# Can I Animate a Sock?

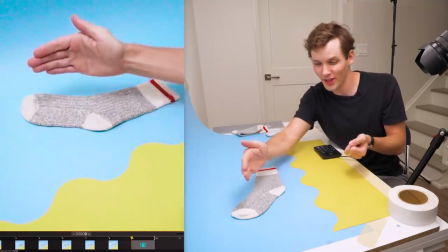[4:09]
Very subtly starting to redirect the tip this way
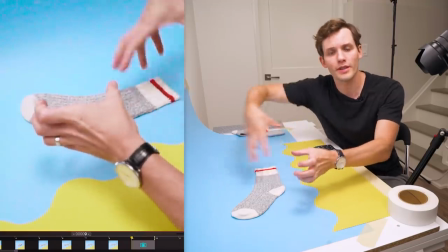[4:14]
while getting more aggressive in the middle and the back.
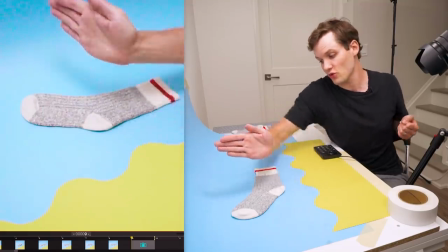[4:18]
So the tip's going to go this way and the back is going to swing around that way. Just like a snake.
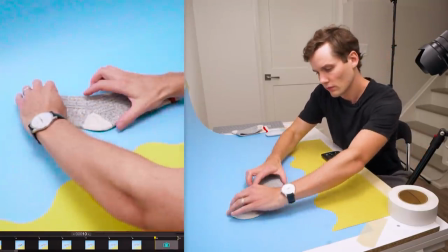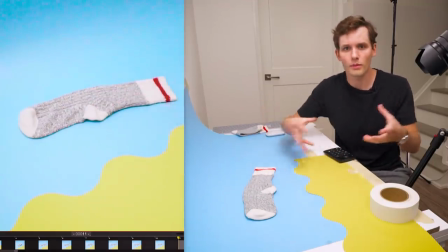[4:34]
So not only do I have to think about the motion, but also the rhythm. So this frame I'm thinking, the tip just went,
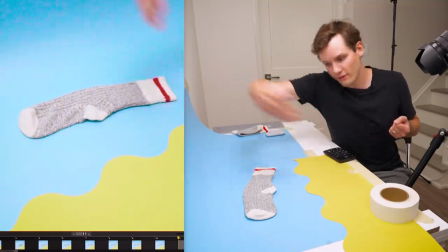[4:43]
so it's kind of like a slow and then now we're going into a fast so we try to alternate
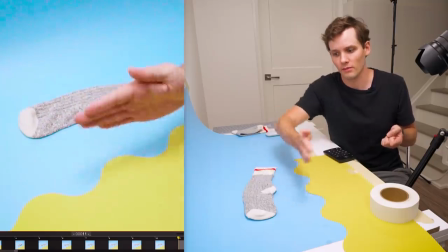[4:48]
speed so it's not just this even motion like this we got to do
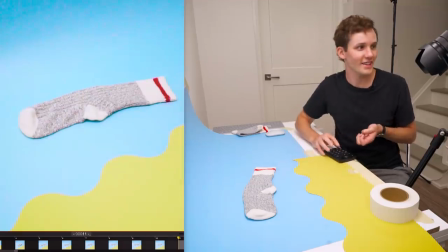[4:53]
slow bits and fast bits yeah
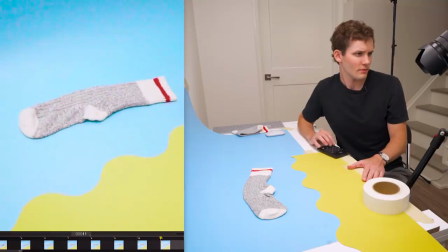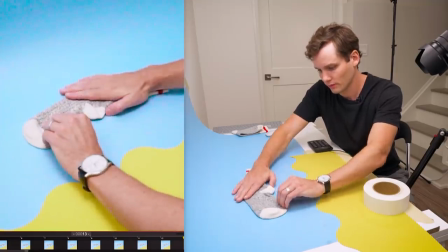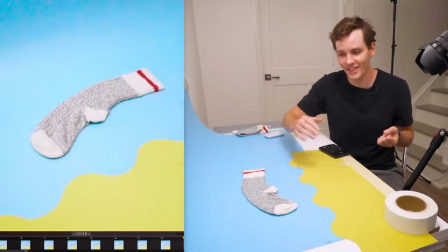[5:09]
there's just something with this frame that really captures that fish kind of movement so I've kind of transitioned from a snake to a fish
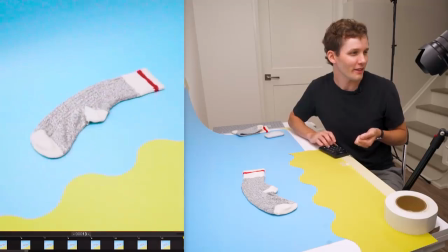[5:17]
but yeah these are the frames where you just have to dig move
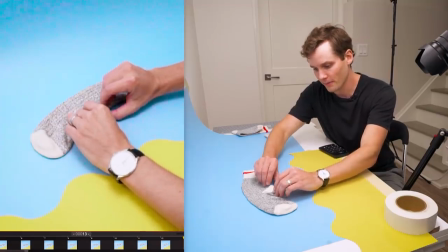[5:23]
things around and feel it out until you know you're instinct just tells you when it's right
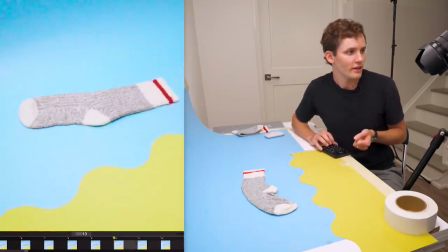[5:28]
so
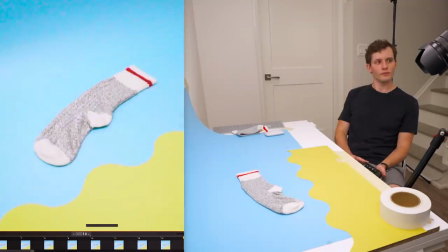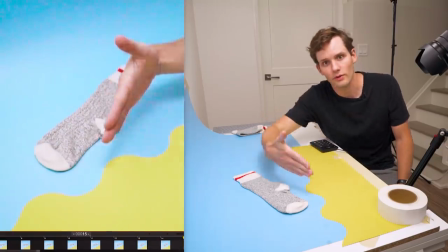[5:38]
here really slowing this tip down to get back to center and
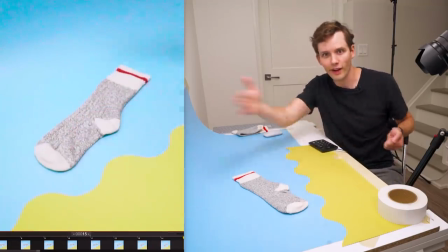[5:45]
getting a little exciting with the tail here kind of one final whip yeah
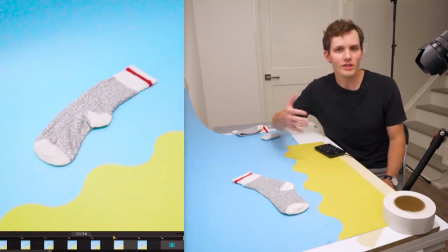[5:55]
this frame is feeling good redirecting that tip back kind of just thinking about settling now and when you play this back if you think you that sock feels alive it feels like a fish but i don't know why it's because that shape change so
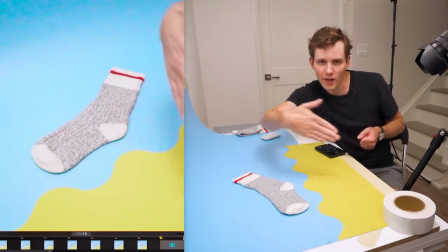[6:13]
you know that those curves redirecting around that's that organic quality
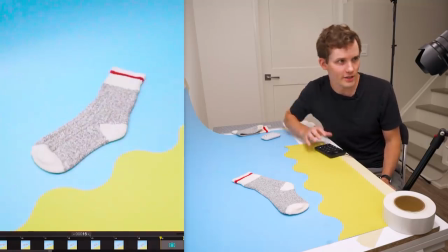[6:17]
that makes it feel alive the shape change is key so
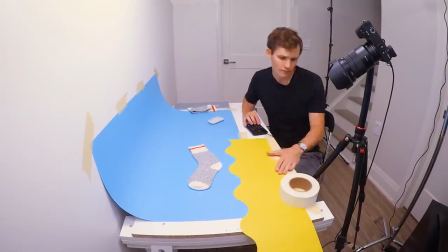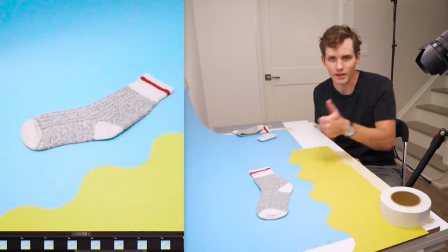[6:29]
getting this the middle of the sock up we're going to kind of just ease into that anticipation i'm
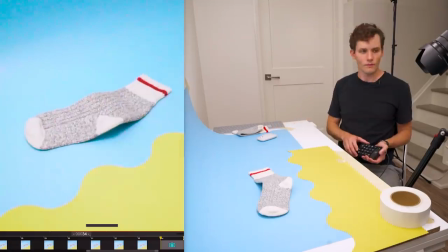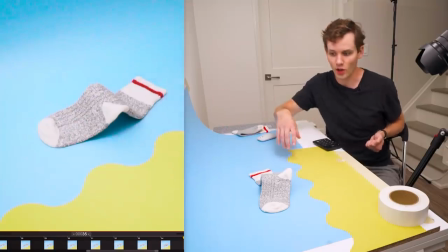[6:45]
getting into that anticipation pose and i'm just referencing the start of the shot because i need to loop back around trying to match that as closely as possible
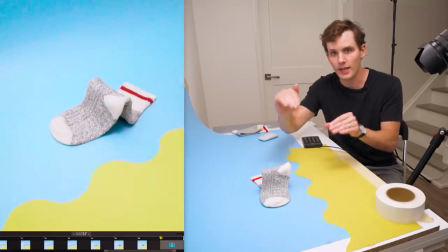[6:59]
okay we've looped back around i'm at the same pose as my original first frame
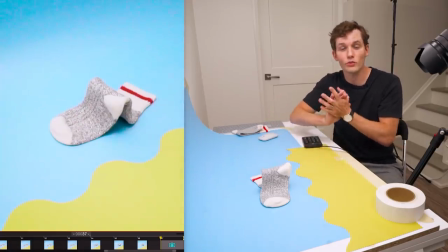[7:04]
but things are a little bit different it's always really tough to get things exactly how they work
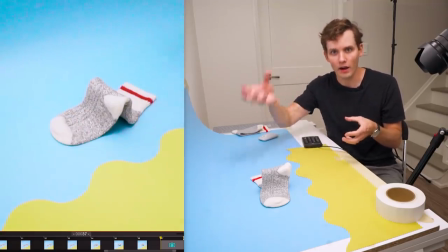[7:11]
so i'm going to capture this i'm going to animate a few frames back over my first frames just so things loop on that more extreme shoot action. So I'll do that and then we'll check in on the final animation.
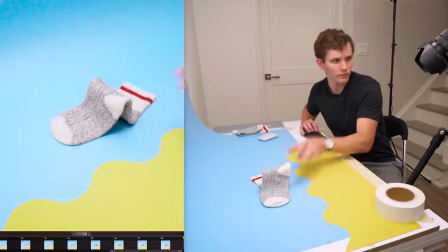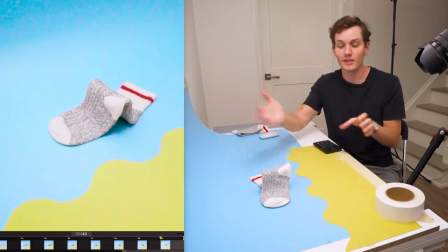[7:29]
Okay I've animated a few more frames to get this to properly loop back around to the start. Yeah so it's done let's take a look at the final animation.
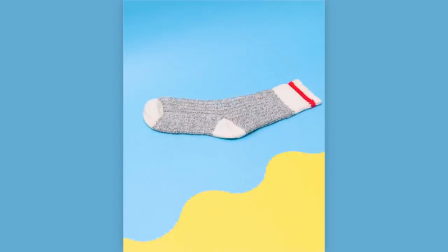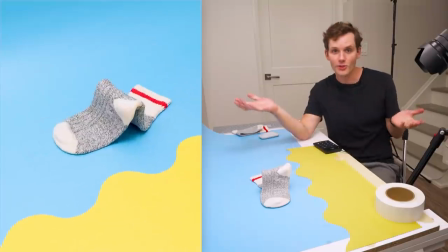[7:47]
Yeah that looks pretty good.
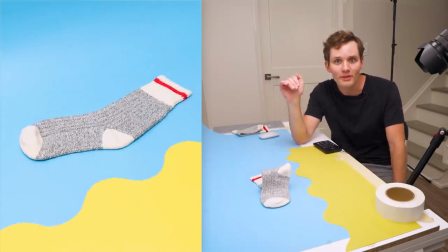[7:49]
It's a good combination of an inchworm mixed with some kind of snake slash fish. Yeah I'd say I've brought this sock to life and it's moving along and I've never done you know this
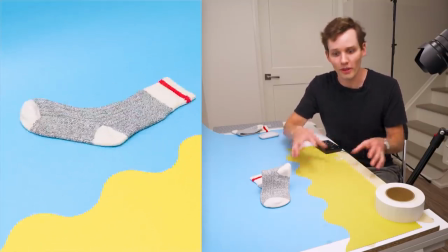[8:05]
kind of fake camera move illusion with a piece of paper before so that was really fun to experiment with.
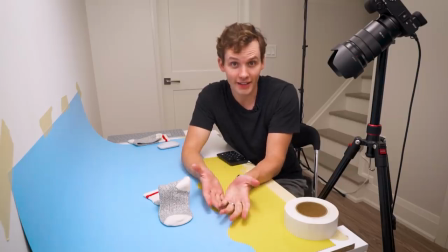[8:12]
And with that we've brought a sock to life. I hope you enjoyed this animation.